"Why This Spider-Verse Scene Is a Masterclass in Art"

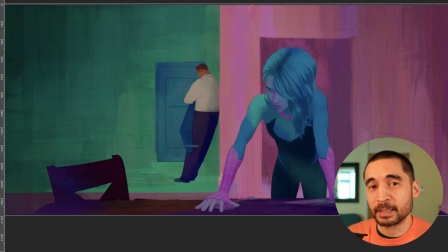(8:16)
That might not be the right choice in a lot of places, but in this case, they've made that decision. So now the feelings start to change. She's starting to open up to him. And so instead of these big, dark, cold colors, it's not like just happy,
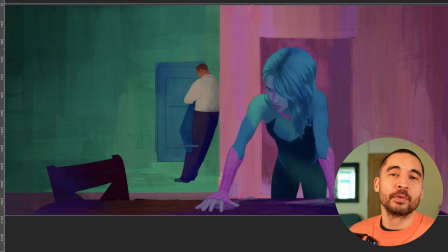(8:31)
good times yet, but there's a sort of softness to the colors now, a vulnerability.
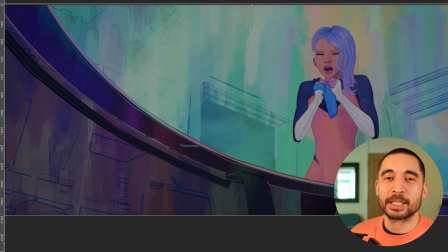(8:37)
She is starting to open up about the struggles that she's having, trying to balance all these responsibilities, trying to be a good person and be someone her dad can feel proud of, while also saving her friends,
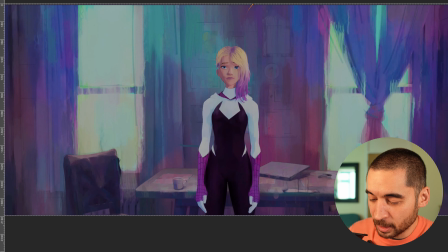(8:50)
which she can't do. She's not, you know, she wasn't able to save Peter and all this stuff, and she's lost and she's struggling. So this is no longer, these walls that are a canvas for her emotions are no longer anger, resentment, coldness, but they're also full, you know, they're distraught, right?
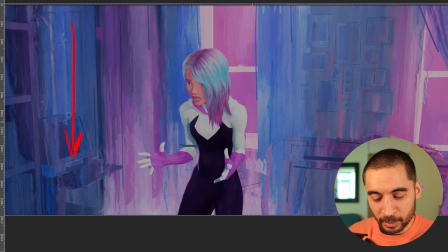(9:08)
She's struggling. And so this is when the paint really starts to feel like it's dripping down these walls. We get very intense color, and the color of her is like just directly,
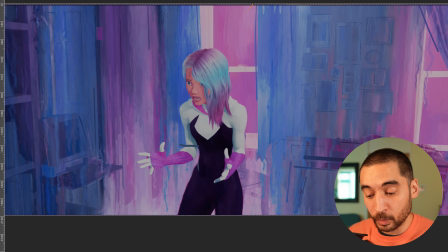(9:24)
you know, going out onto these walls. So we still have real clarity about what this moment is about, you know, because she has this really clear light and dark shape, but like the colors of her hair and her gloves and things,
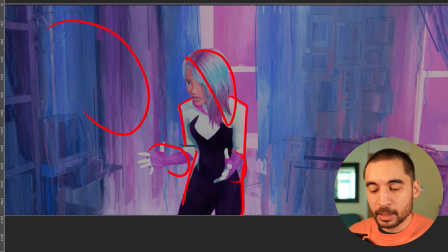(9:39)
and then the colors of the walls, she is opening up. She's becoming vulnerable. And instead of just this mask of darkness and resentment, now we're starting to get to the real emotion that's happening.
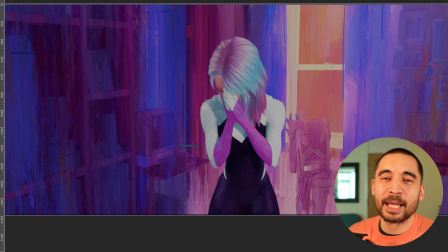(9:52)
And she is so upset that she isn't able to help everyone in the way that she wants, right?
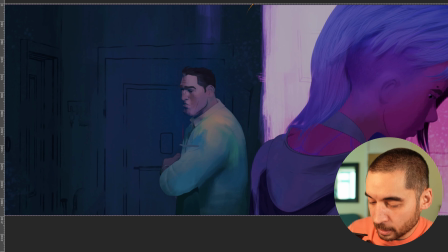(9:59)
And especially the fact that she doesn't have her dad on her side. Her dad is a police officer that's like supposed to arrest her. It's an incredibly difficult situation. We're not sure how he's feeling. He is, a shape of light set against a shape of dark.
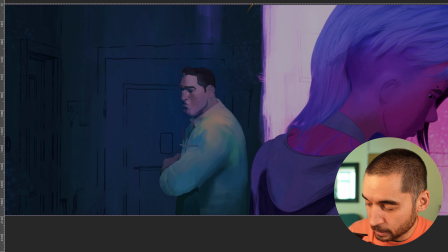(10:16)
We're not sure how he's feeling. Is he listening? Is he opening up to this? How's it going?
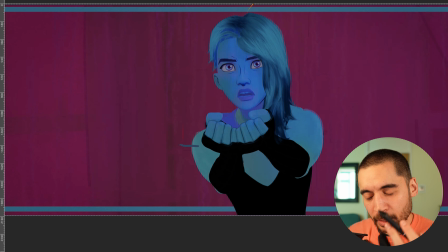(10:21)
And she's like, all right, just arrest me then. So she's like just feeling at her worst here. All right, look, I don't know what, I'm completely lost here. I'm struggling.
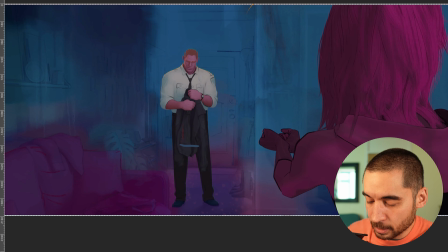(10:33)
You're not on my side. Just arrest me. And this is when he starts to say, I can't because I quit as captain of the police force.
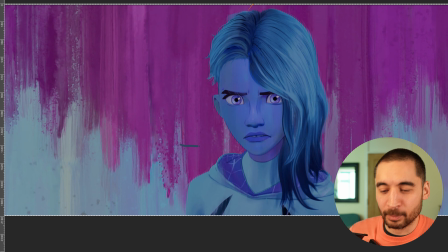(10:42)
It's just such an amazing moment. And she's like, what? She doesn't just suddenly jump to, yay, my dad's on my side again and everything is good. She's like, but wait, what does this mean? She's processing it.
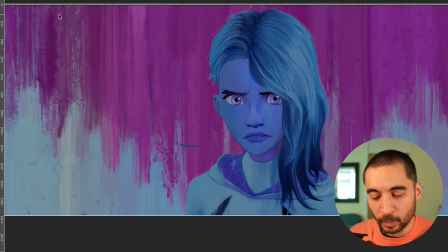(10:54)
And that processing is reflected here in the walls of the way that this paint is mixing and starting to open up.
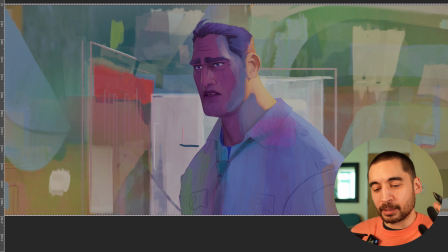(11:03)
And suddenly we're starting to get this completely different color palette behind the dad, who's realizing, I just need to get my daughter back. Nothing else really matters. And his heart is really, feeling so much better for that.
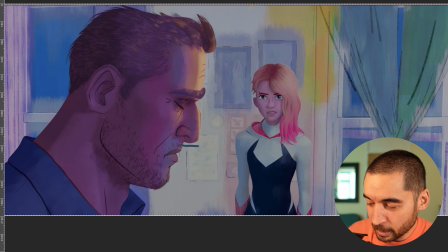(11:20)
And something that I really appreciate about this moment, number one, for the first time, they have the same colors behind them. It's not crazy color of resentment behind her and crazy color of sadness behind him and all this separation. Now they are starting to come together again.
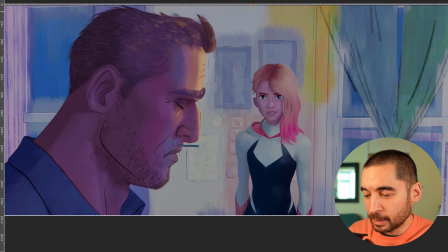(11:40)
Look at the beautiful abstract ideas and splotches of color in the background.
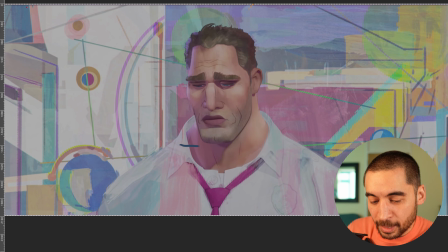(11:46)
And then it's like a Kandinsky painting or something. It's like some kind of abstract art in the background. Now, I'll tell you that I have never really connected with abstract art that way. It's sort of unrelated. I can't relate to it.
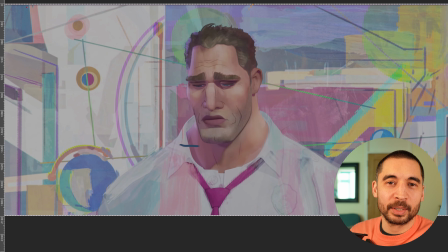(12:03)
I often need something, some element of realism, something that I can relate to connect to. So like maybe a watercolor painting of a landscape with a really beautiful abstract design, but I can sense the place and the light and things, and I connect to it through the light and the place.
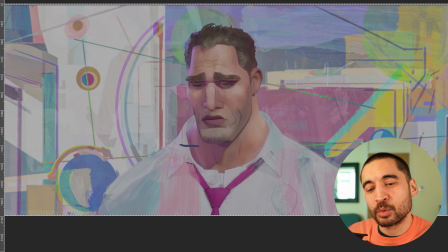(12:22)
And then I engage with the abstract design.
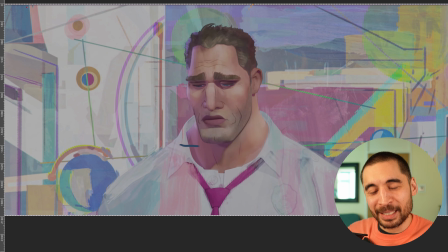(12:25)
And maybe it's not a good thing to admit, but this is like some of the first abstract art where I really connect to it because it has a context, which is all of this is reflecting how he's feeling right here,
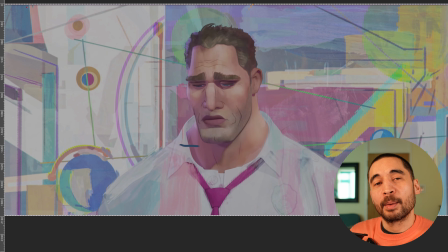(12:42)
right? He's feeling a particular way because he's mending and healing right now. And the way that these circular shapes connect to each other, all these beautiful light pastel colors and things, the way that this whole thing
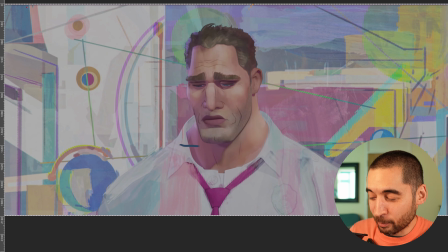(13:01)
works is like some of the first like proper fully abstract art that I'm really like engaging with.
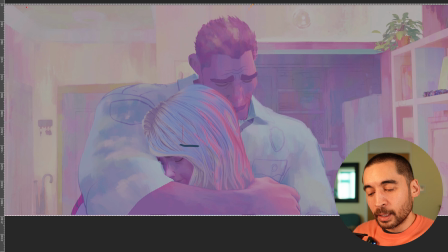(13:07)
Same thing behind her. All right, so now their colors are the same.
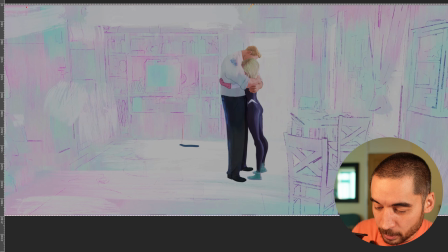(13:13)
I want to just like point out again that, look at the lines used right from here all the way down here. Look at how simple that is, how little information they feel the need to put here,
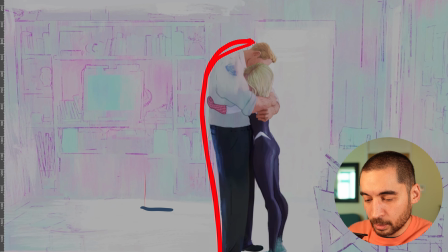(13:28)
because is it about the details of the, fold here in the fabric or whatever, right? No, so they make it so simple. It's not about this. It's not about little details of this.
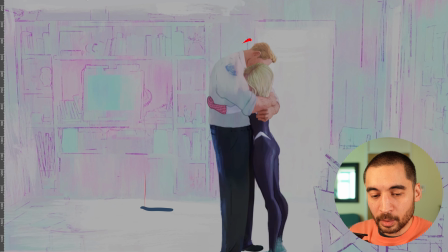(13:41)
It's about this, it's what is it about? And you dial down in stuff in some places and dial it up in other places.
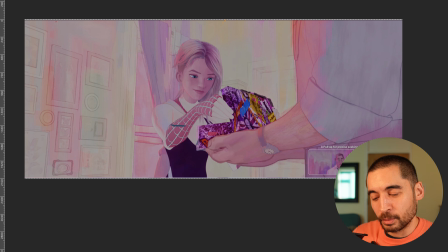(13:49)
And then she's now ready to move on to pursue the next stage of the plot where she's got this crazy, whatever it is.
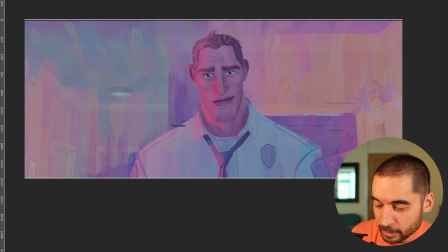(13:56)
I mean, she's ready to go. She's got, her dad is supporting her and has her back, and that's all that really matters.
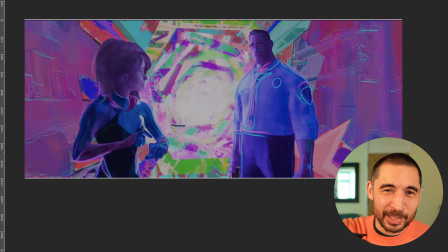(14:03)
Amazingly beautiful scene. I loved it so much, and I love looking at it now again. If you want to see an analysis of the writing of that scene, I'll leave a link to, there's a writing YouTuber called Schnee who analyzed it. It's really interesting. When you're doing your exercises, you're learning perspective, you're learning to observe. Yeah, you gotta put in lines around stuff and spell everything out, for your exercises sometimes. But eventually you're gonna start to make your art, the thing that expresses what you're interested in and what you care about. And when you start to do that, you need to start to leave things out. Because it's only by leaving things out that you emphasize things. So in these scenes, they left out so much of the real colors of things, the real shadows and values, the real lines around things. the real folds in this and that and all the details of the outlines, they left out so much so that they could hammer home what they really cared about in that moment, the storytelling part that they really cared about. And so when you're making your true art, not just your technical exercises, but the thing that expresses what you care about, it doesn't have to be like this, but whatever it is, if a portrait or whatever, what you find beautiful about the human face or whatever, you're going to have to leave out some stuff so that you can emphasize some stuff. All right, and that's the real point of all of this, is so that we can see what you care about and what you want us to see. So do your exercises, but it's a means to that end. All right, I'm going to put another video up on the screen that is just for you. Check it out. I hope you liked this. Let me know if you want me to do more analysis of stuff like this, and I will do more. And I'll see you over there.